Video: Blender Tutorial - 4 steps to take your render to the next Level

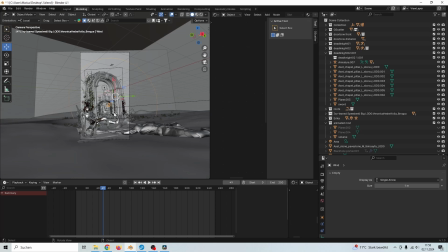[4:03]
And now just by adding some wind, we have some life in our environment, which makes everything way more realistic.
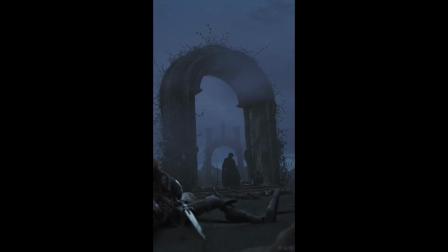[4:11]
The next point is lighting. To be more clear, additional lights to point things out.
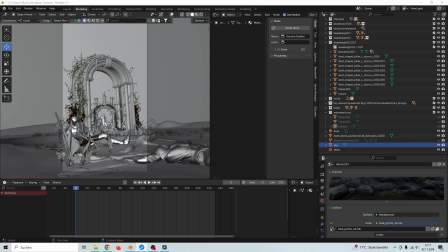[4:17]
Lighting is always one of the key parts of 3D work. You can turn a piece of shit into gold with the right lighting technique. For environmental design, you're on a good way if you use HDR eyes and the directional light as a sun.
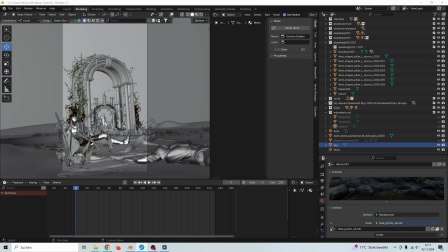[4:31]
But by adding additional lights on chosen spots, you make your work pop out even more, so spend time to find the right lighting. And that's exactly what I did here.
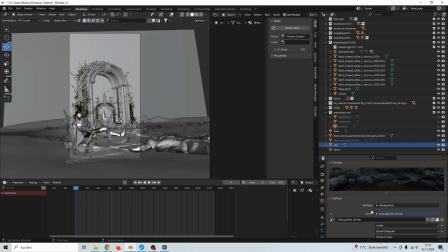[4:42]
As you can see, I used this Blue Grotto HDR from Polyheaven
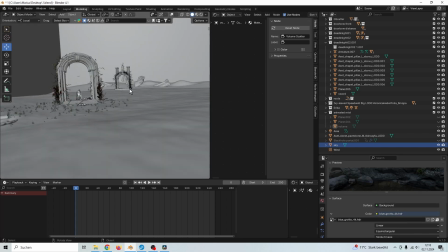[4:51]
as a main lighting source for the scene. And then to get this effect I just told you about,
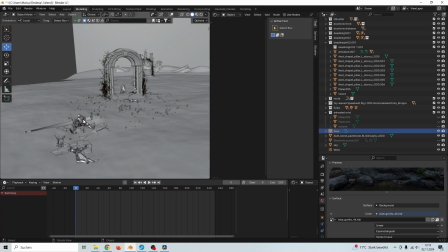[4:57]
I added additional area lights to get rim lights on the characters and the pillars and everything,
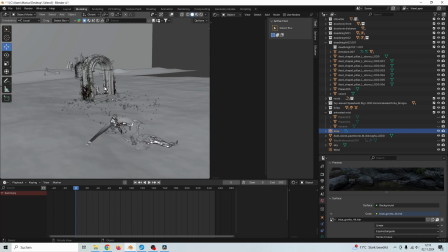[5:04]
to intensify the rim light on the objects and the characters and just make the light in general more interesting.
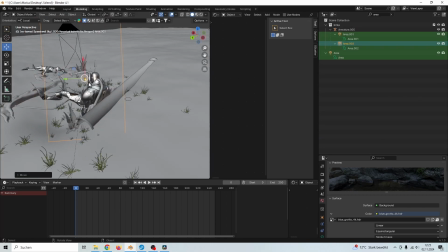[5:13]
So what I did, just to make it more clear, for example, I added a over the shoulder area light to give this character a rim light.
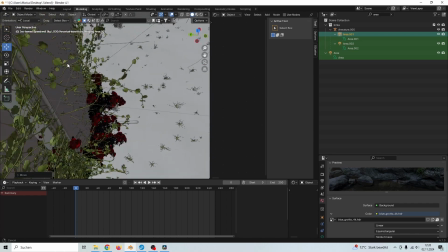[5:22]
Then I did as well, I parented another light to this character
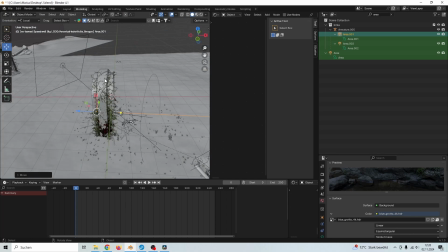[5:28]
to give him a rim light as well. And then I placed another big area light
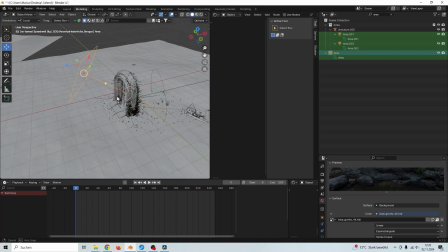[5:35]
behind this archer just to make some edges more visible.
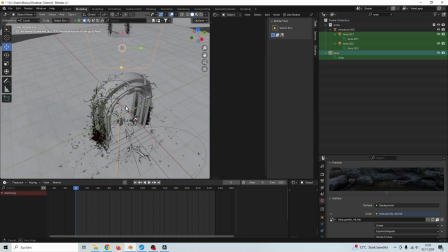[5:41]
Just place some area lights on chosen spots to intensify your light work.
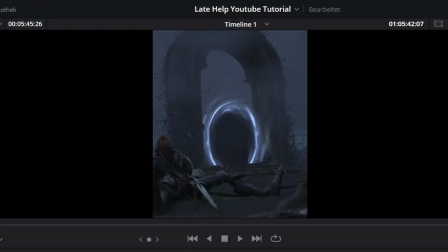[5:46]
I think if we have a look on the before and after, everything gets clear right now. You just get some nice looking, interesting highlights. For example, here on the shoulder and the sword, and then here on the edges of the stairs,
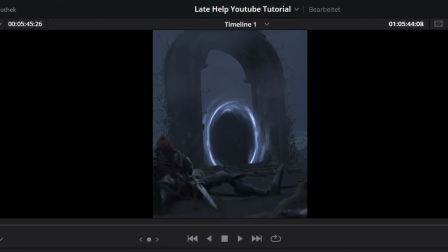[6:04]
and this archer just looks more interesting in general.
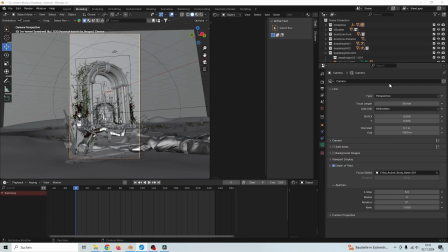[6:08]
So my next and final point is some camera work. In most cases, it's a good idea to enable depth of field to direct the viewer's gaze in a targeted manner. Additionally, it gives your scene even more realism and cinematic feeling, because sometimes it's good to have some unsharp areas,
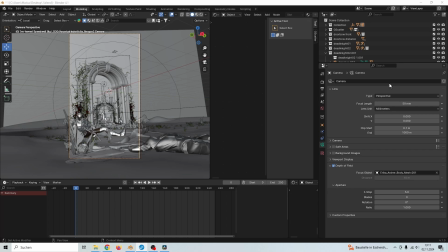[6:27]
because what we not see clear hires the curiosity of the viewer. So take your foreground out of focus and target it to the main object of interest.
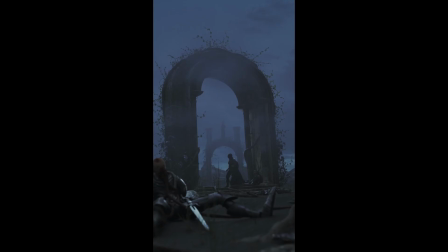[6:37]
And that's exactly what I did here.
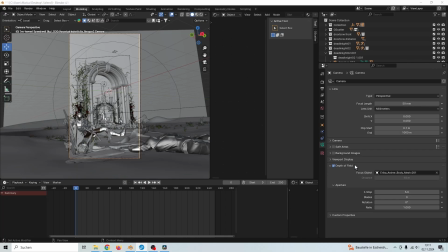[6:40]
I went to the camera settings, just enabled depth of field and selected a focus object. You can also go without the focus object and adjust the distance of the depth of field manually.
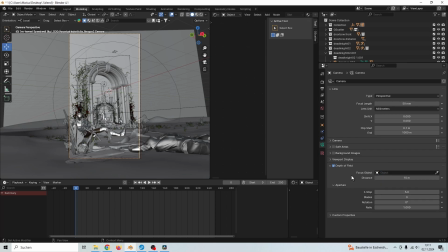[7:01]
Just play around and find it out for yourself what the best setting is here for your specific scene. But it's just makes a lot of difference if you have an unsharp fore or and background.
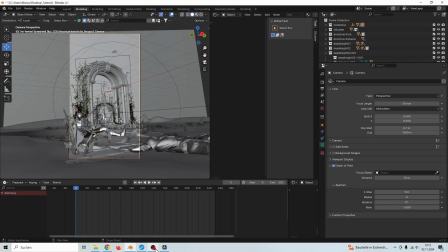[7:17]
Yeah, that's it guys. I hope you learned something out of it and take your future artworks to the next level. There's more to come. I just started this YouTube journey with this video. So I would highly appreciate if you leave me a follow. See you in the next one.